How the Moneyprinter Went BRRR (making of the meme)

So the money printer itself has a little material, very simple material.
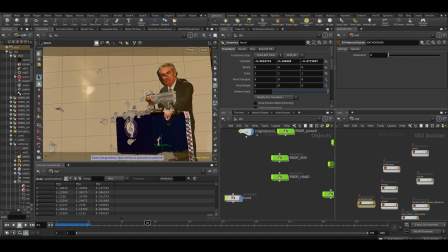(33:09)
I was thinking first of making it gold, but then I thought, making it gold would send the wrong message because else it would look like we still have a gold standard, which we don't. So that's why I didn't do that. So I made it.
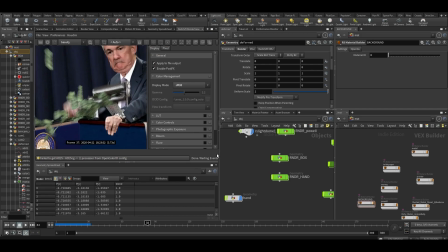(33:25)
I tried making it super rusty, by the way, at some point, and it just didn't look that good. So it is a little bit rusty, actually.
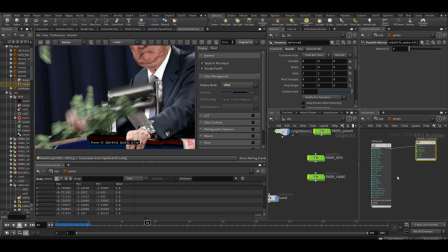(33:31)
Let me see Is this the one? Oh, no, I didn't.
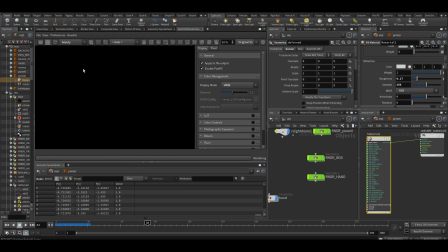(33:39)
I tried playing with some rust, but it didn't really look that good. So anyway, so now we're rendering the whole thing.
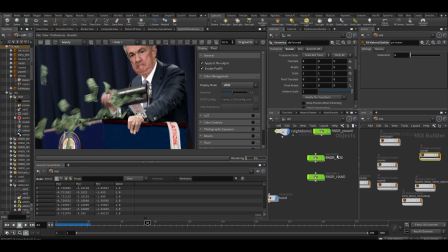(33:47)
So how I'm using all the materials, I go in here.
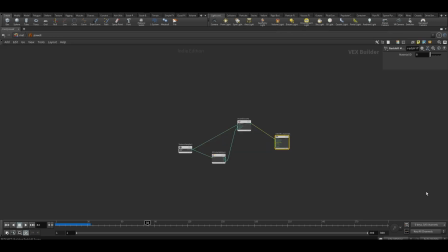(33:52)
So I'm actually using
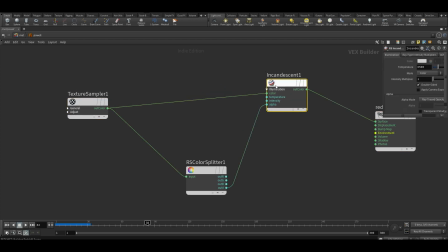(33:58)
I'm using the texture, and I'm using it in an incandescent material. So this is a material that you would usually use for lights.
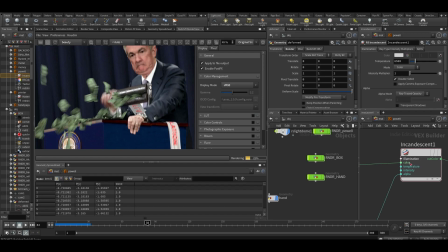(34:03)
But because I didn't want any shadows and stuff, it just made more sense to use it as sort of as an incandescent material.
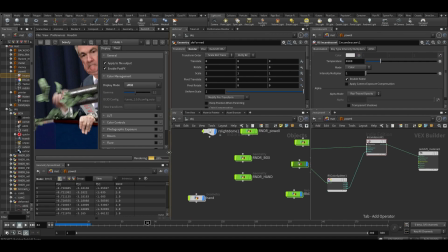(34:10)
Because if you would do this as a regular material, you would get a whole bunch of shadows and stuff.
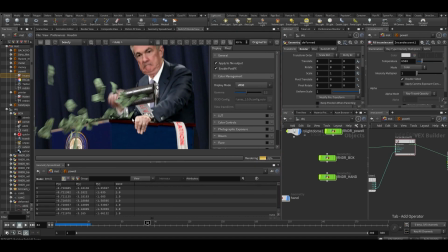(34:14)
And I just wanted it to look like the actual image.
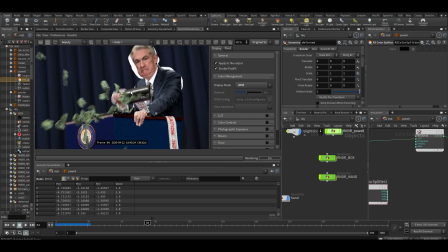(34:18)
And I'm also splitting out the alpha because of course we need the alpha, because if we don't use the alpha, then we get all this because there's an extra piece of mesh still there. So we go in the printer. If I would have made a gold, there's a preset here for gold.
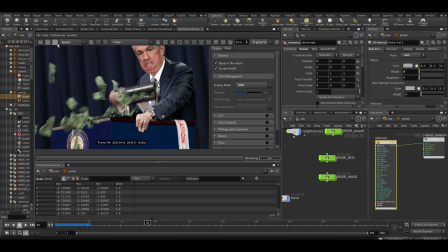(34:34)
If you want to see what it would look like. Oh, I don't think that's the one that I used, by the way. All right, so let's see which one I used. Let's go into printer, metal.
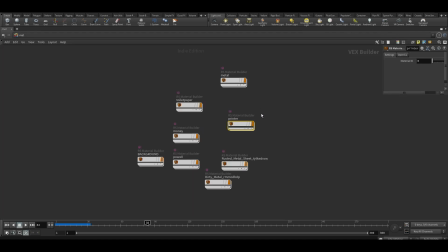(34:46)
Okay. Where are you, metal? Here you are. Okay, so I actually did end up making it more interesting.
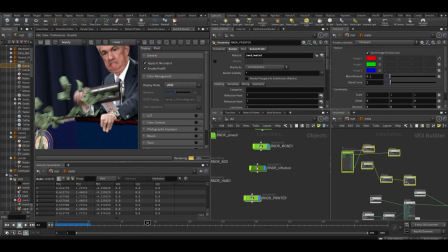(34:55)
throw away these because I didn't use those. So I ended up using a Megascans texture. I cannot include this in the downloads because it's a paid asset, but you can download this from Megascans if you want.
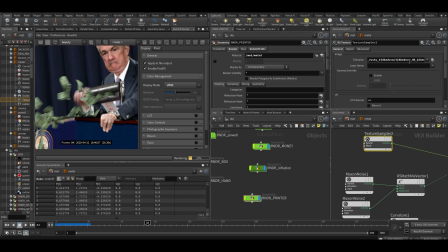(35:09)
I used some Maxwell noises. So I think this is sort of a rusty type look. Yeah, okay, so I did make it look a little bit rusty. You can also see it, by the way, now that's sort of cleaning up. See, sort of a rusty printer because he's been using it so much.
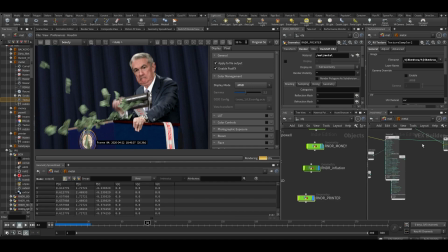(35:30)
It's like all worn down and stuff. Yeah, so that's essentially the whole thing. So of course, then you have the thing there. The whole motion blur is enabled. Yeah, and then I just rendered it through some music on it.
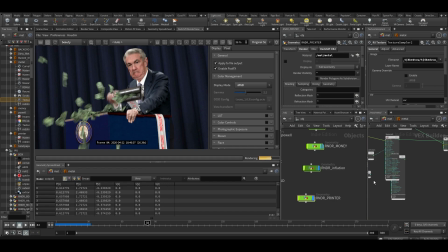(35:50)
Yeah, and that's the whole thing basically. So again, yeah, you can download this file.
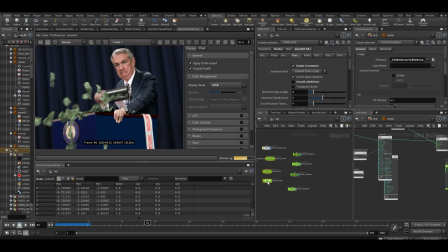(35:55)
All of the green nodes, by the way, are my render nodes. Generally work like that anyway.
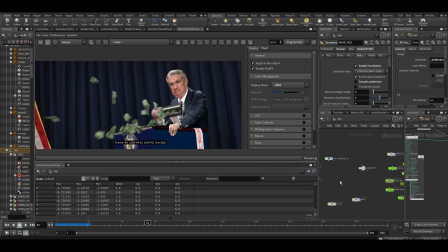(36:04)
All right, so that was the entire thing. So I really hope you found it interesting. If you have never been watching CG content and this sort of inspired you to maybe try some 3D for yourself,
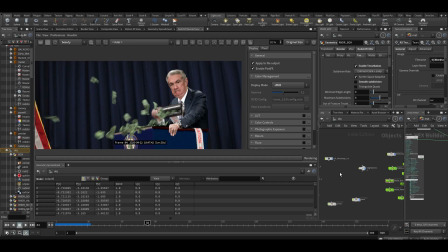(36:16)
because I assume maybe some people just from the finance community are watching this because they saw the meme and they came across the making of.
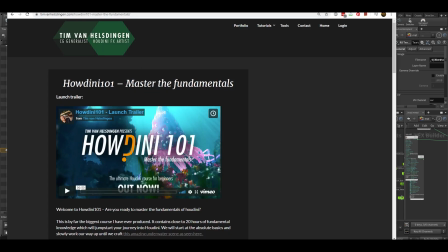(36:24)
I actually have a beginner course for learning Houdini.
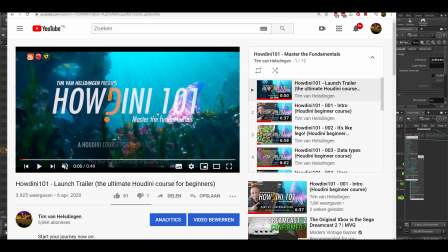(36:30)
So just for absolute beginners, if you've never done 3D before, you can probably follow along. So it's on my channel. There's a playlist, so you can check out Houdini101.com. Or Houdini101.com on my website.
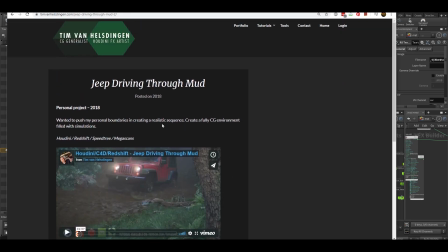(36:42)
So if you want to watch more stuff, there's also you can also watch that over there.
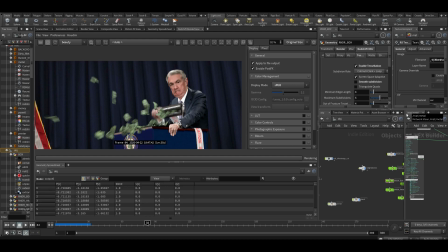(36:48)
Again, there's also a website live now called USDEP Go BRRR,
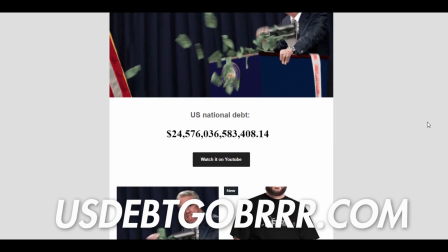(36:53)
which you can go to and see Jerome Powell print money to infinity with a nice clock over there.
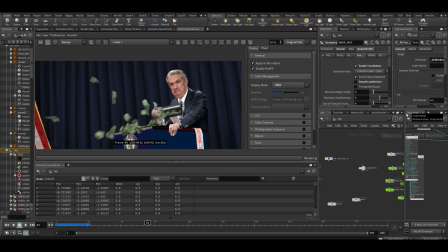(37:00)
And there's also some merch for you can buy a t-shirt with BRRR on it and stuff like that. So if you want a t-shirt and want to help support the channel and stuff, you can buy a t-shirt.